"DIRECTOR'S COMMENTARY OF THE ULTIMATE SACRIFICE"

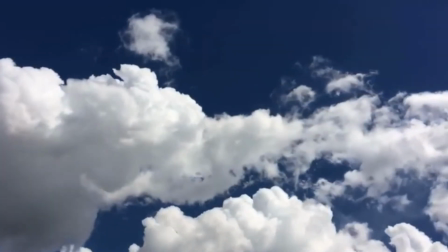So this is pathetic fallacy, and pathetic fallacy is one of my most favourite techniques to use.
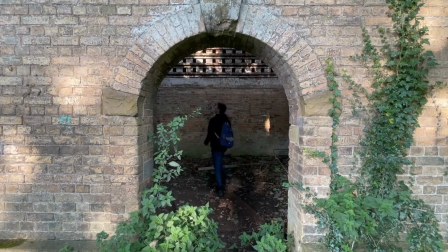So you can see the clouds are getting a little bit darker and that.
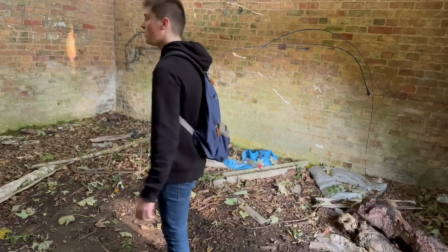Why this is in that shot just previously it shows how small he was again. Yeah, this again back to the clouds.
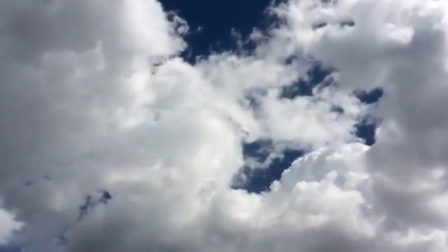They're getting darker and they're taking up the screen more. So it sort of.
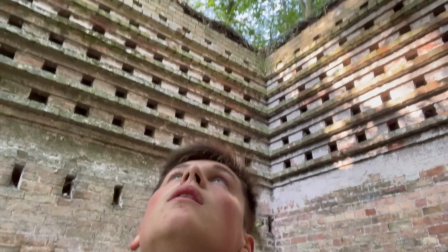It makes the audience, like, oh, something bad's going to happen, something bad's going to happen. They want them to think.
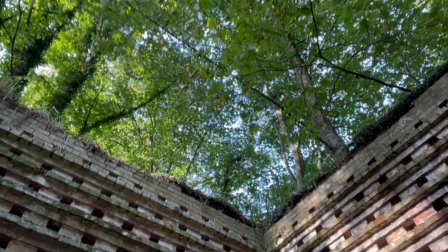I wanted them to think that.
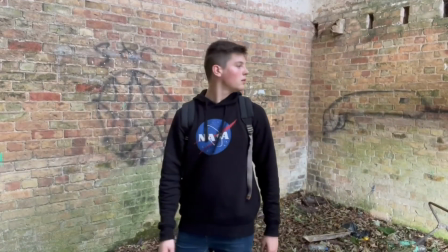How small it is again. He's looking up, and he's just so tiny in comparison to the whole castle, and the roof missing, and also like just bits of rubble around.
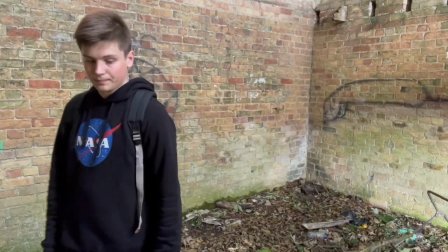I wanted to show that this castle has not been used for years and years,
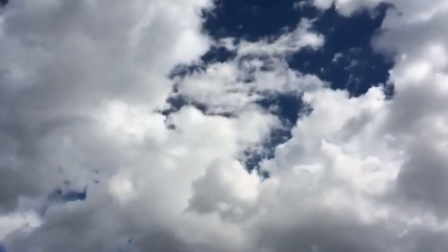and that so it gives a sense of mystery of what's happened.
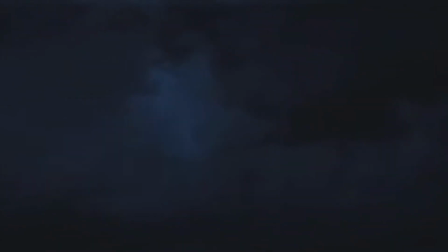Yep, it's all like lightning and that, so it goes with the lightning
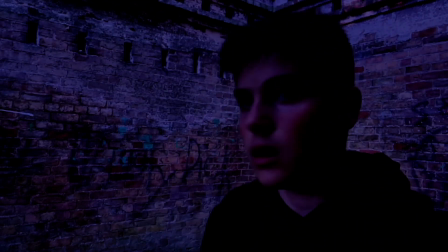that was used in to make Frankenstein be alive, or Frankenstein's monster to be alive.
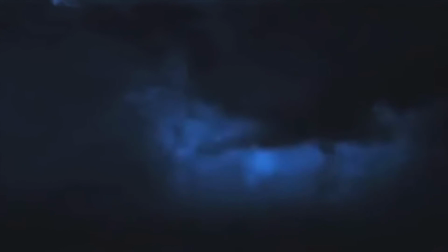Changing colour to make it seem colder, darker. This is not a good place to be for Daniel.
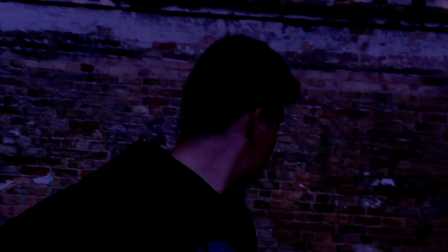It's also to coincide with the weather.
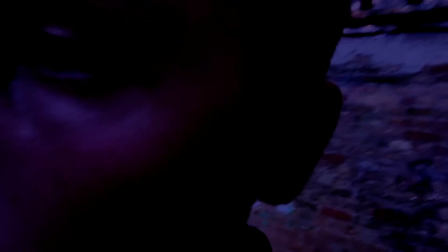Wide shot makes him look small. Tilted, it makes him.
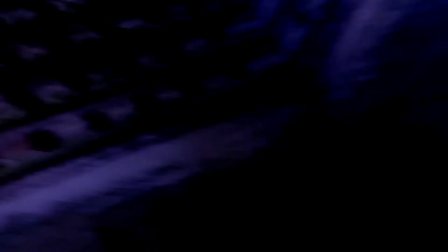There's a struggle here. There's a psychological struggle. The wildness of the camera just spinning around really quickly.
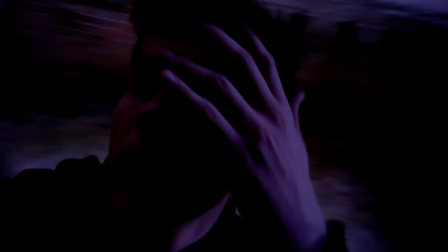It gives disorientation. We don't know what's happening here at the moment.
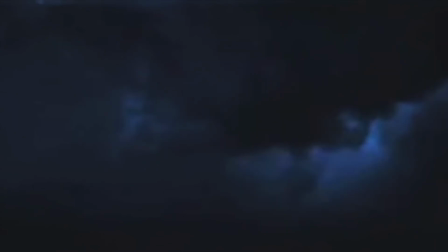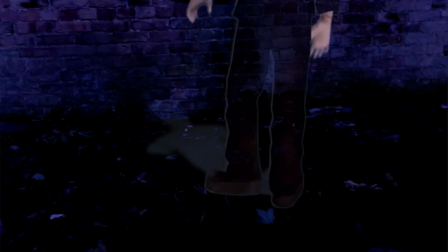high angle shot makes him look inferior. So I didn't want to reveal Frankenstein all at once.
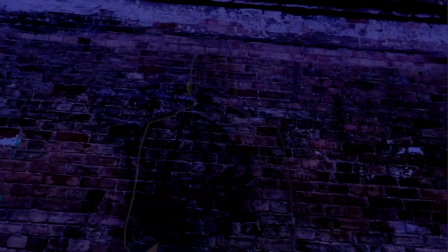Frankenstein's monster all at once. I wanted to give him a build up, and then a low angle of Frankenstein's monster.
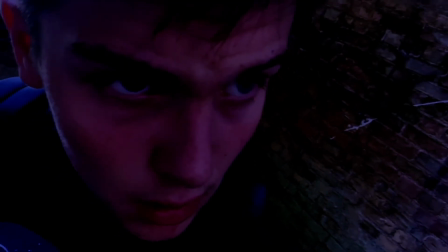It shows he's got the power here, and the cool shot effect again, which shows that there is a divide between these two characters.
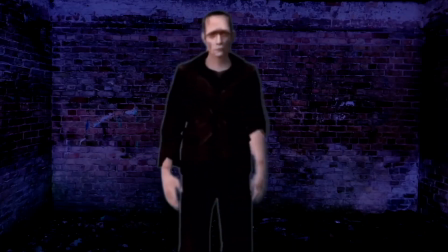They're never in the same shot together,
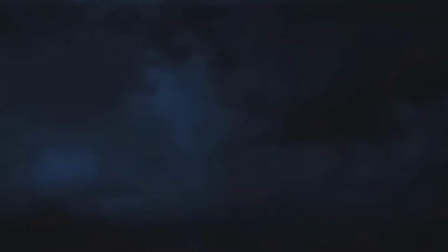and Frankenstein's monster's coming closer and closer to the screen, so it's supposed to like put off the audience here.
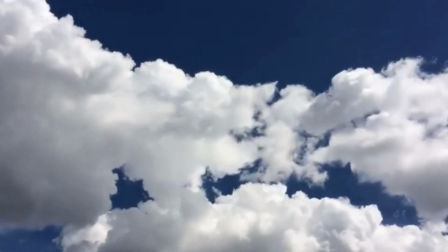And then it's as soon as Daniel's left, it's the clouds are going.
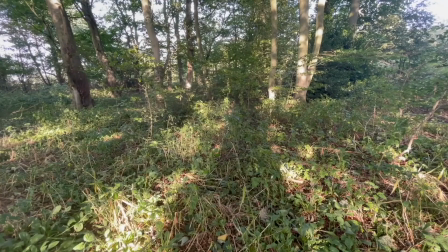They're not dark.
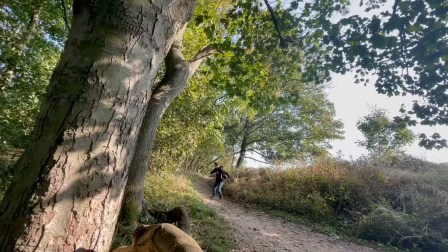You can just see Daniel's a little bit hurt from this. He's running away.
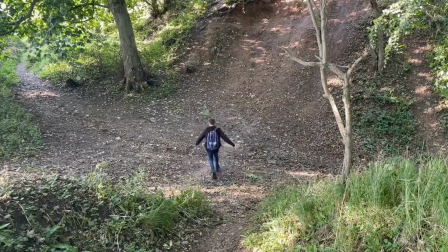He's so scared at what's just happened. He's physically running away, and even though he's well out of the vicinity of the area, he's still running.
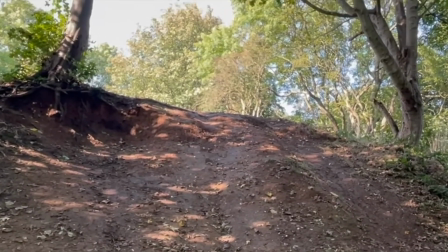And this is the challenge. He has to get up all the way up there, extreme close up, to show his dedication.
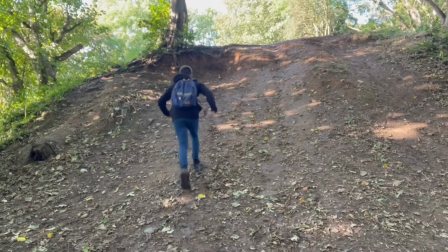He needs to get up there because he might be in danger. He doesn't get up there straight away.
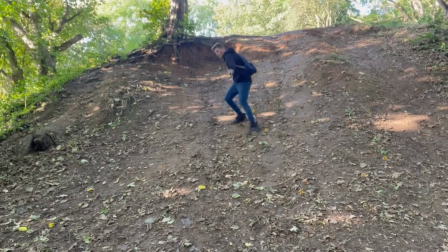He struggles. He's falling now. He's failing.
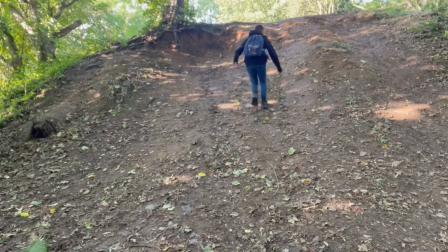And also, I think the camera, it just ever so slowly is moving downwards,
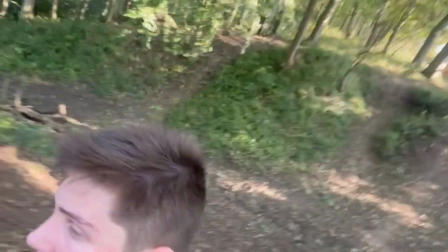so it sort of makes the cliff look bigger, and it makes as though the cliff is getting bigger and bigger and bigger for Daniel,
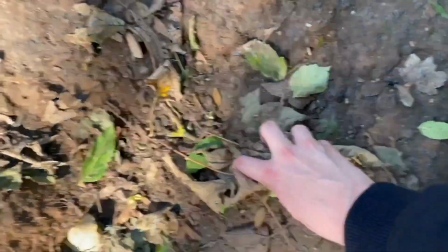and he's got sweat on his face, so it shows he's really struggling, and his feet are falling.
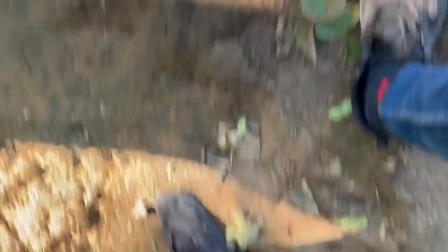So it's he really doesn't. He's against the odds here. He's just grabbing the thing, and he's made it up.
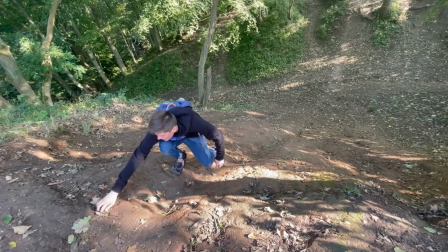He's made it up.
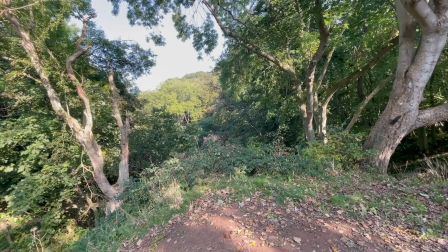Just going back to that really nice shot again to make him seem tiny, insignificant.
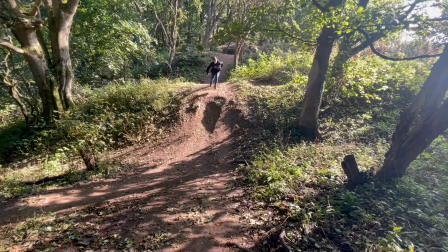Doesn't matter. He's not important.
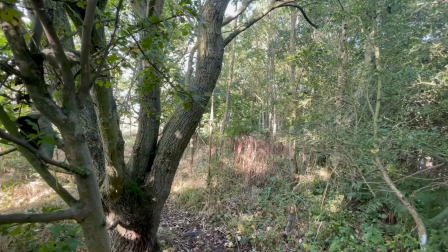Yeah, so it sort of gives a sense of little bit of familiarity, but he's still in unknown territory.
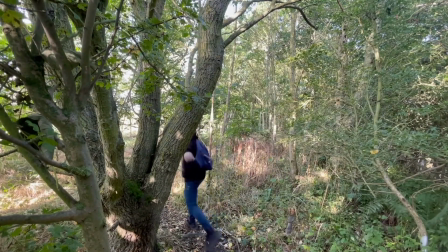He doesn't know where he is. He's just looking back to see if the castle, Frankenstein's following him or not.
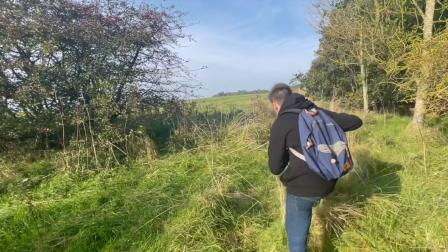Point of view shots. You're in the character's eyes. You know how it is to be running. He collapses he falls to the floor.
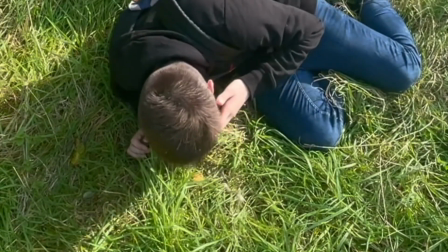He's that tired. He's sick. You can see he's sick, and then high angle shot shows he's inferior once again.
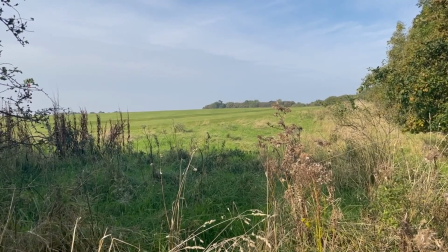He's physically sick at the sight of Frankenstein's monster.
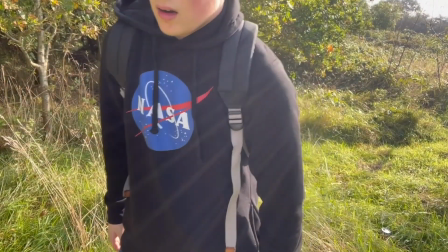The horizon, you can see the horizon here, so it sort of gives a glimmer of hope that he's out in this open thing.
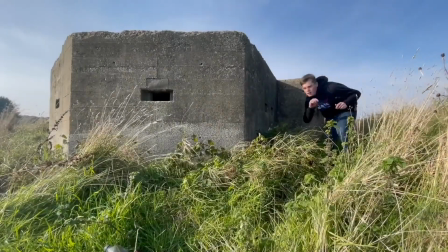Theme of war again.
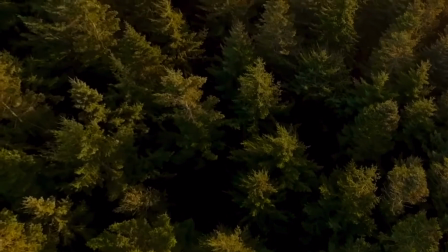This is a very high angle establishing shot of the forest again. So this is the B plot, because
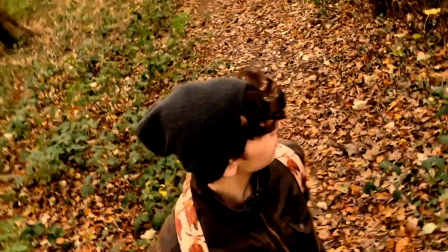Spencer's gone in to find Daniel, but he's in a different part of the woods.
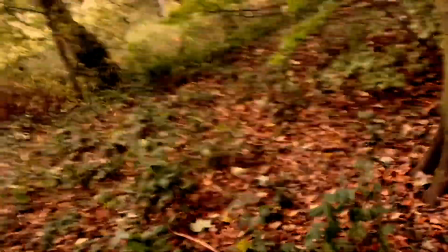Once again, I like the spinning camera. It gives disorientation.
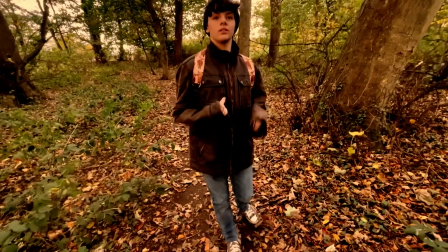Low angle is reaching towards the camera, so it's off-putting for the audience because they don't want to be reached at.
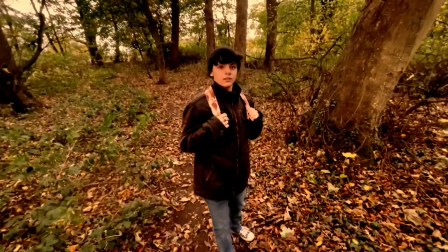They don't get looked at by this hideous monster.
You have seen too much.
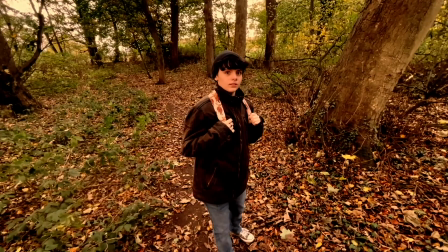He's getting closer and closer to the camera to be more off-putting.
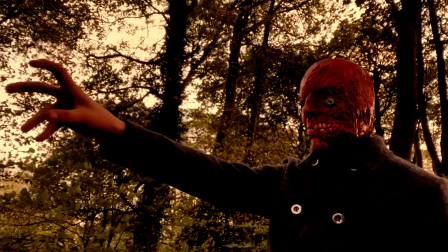And once again, a low-angle shot again with you can see the details on Experiment One's face.
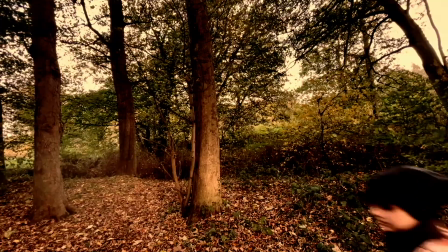Look, he's completely dominating this shot here.
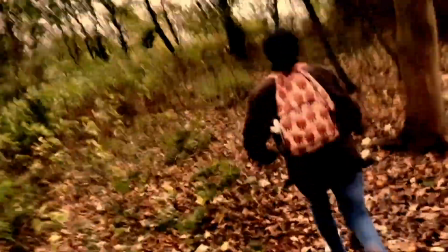He's fully reaching out. It's like he's going to grab the audience almost.
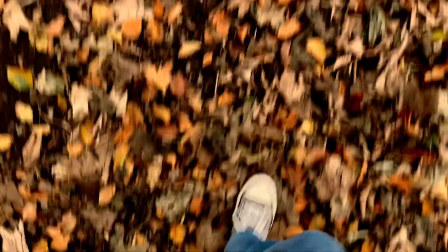The voice actor for this, Alex Crofts. He was very talented.
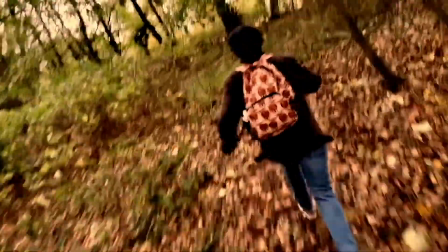He didn't see this scene at all actually until after it'd been completed,
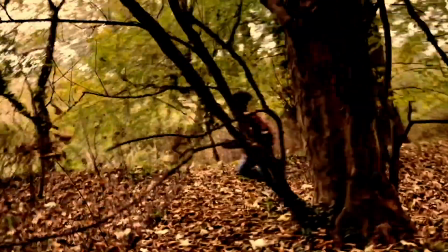so he didn't have much to go on other than my description and that. So I did also think his grunts, the way he performed these lines were truly
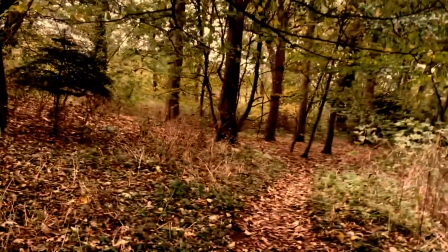really, really good, really fitting to the character, really fitting.
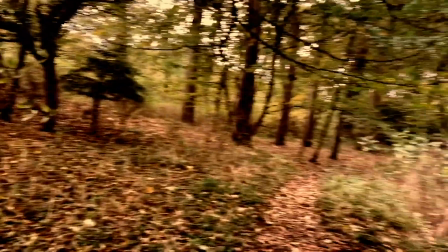So yeah, I'm glad I cast him actually.
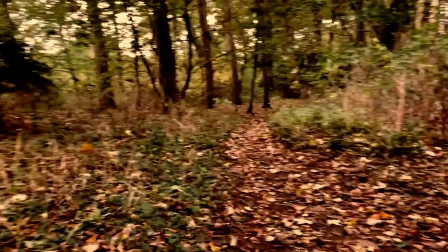So you've got like a longer shot here, so it's the camera's panning left to right.
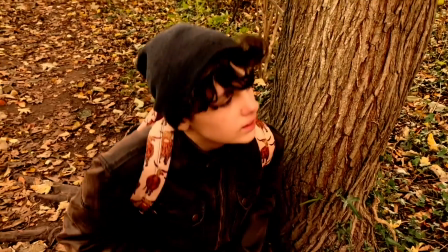So it gives a breather. Has this Experiment One gone?
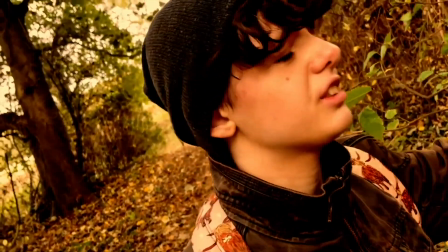Has it? Is it, or is it this being deceitful?
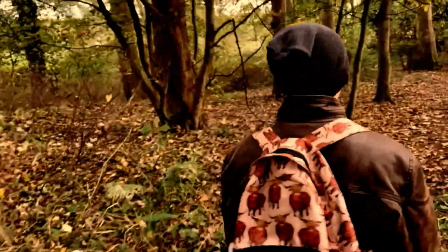So I liked the idea of 1917, the film being just one massive shot.
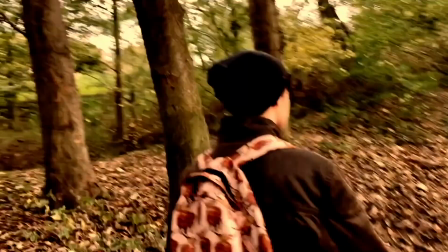You know, it doesn't cut, or it doesn't appear to cut. So I sort of nicked that idea.
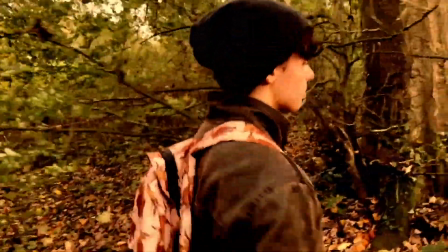So it gives the audience a breather to realise, you know, what's all this about, what's happened, and that.
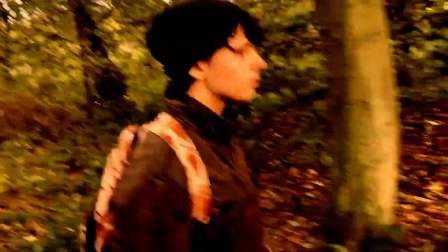And again, this is like a tracking shot of Spencer, so to sympathise with him.
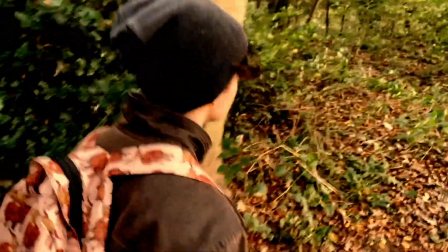You know, he's a human against this, you know, this paranormal ghost being thing.
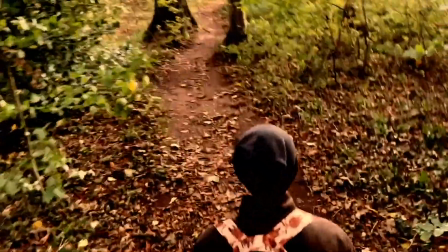There is a high angle of Spencer to you know, make him look like inferior.
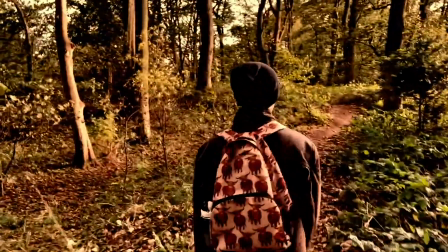There is just this sense of because there's a filter on the
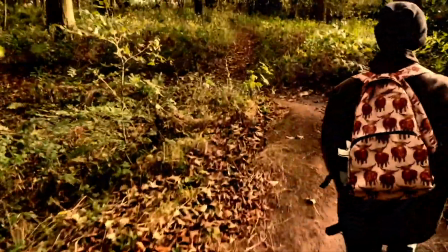footage to make it look a bit more orangey, so it shows it's the end of the day. It's a sunset,
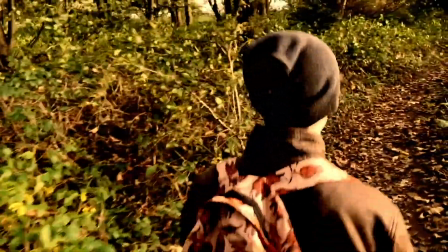but also the use of this one shot being just one single shot is to show the audience how vast this forest is.
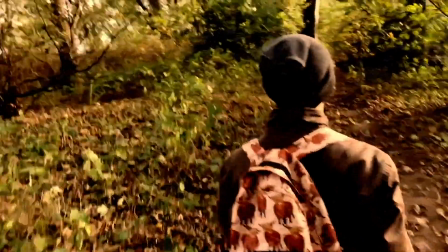You know, how minuscule the characters are if they're in it. So it shows the domain that Experiment 1 has, and
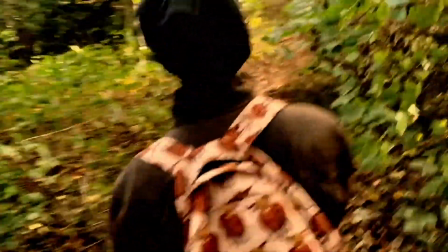Frankenstein's monster has, that they control this massive area, and it's only 2 ghosts.
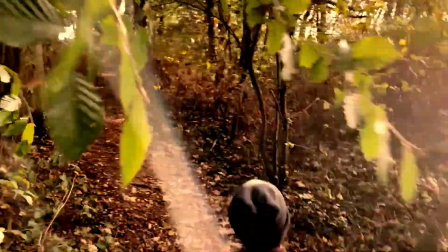So, you know, it gives off, it really does show, emphasise their authority and power in this situation.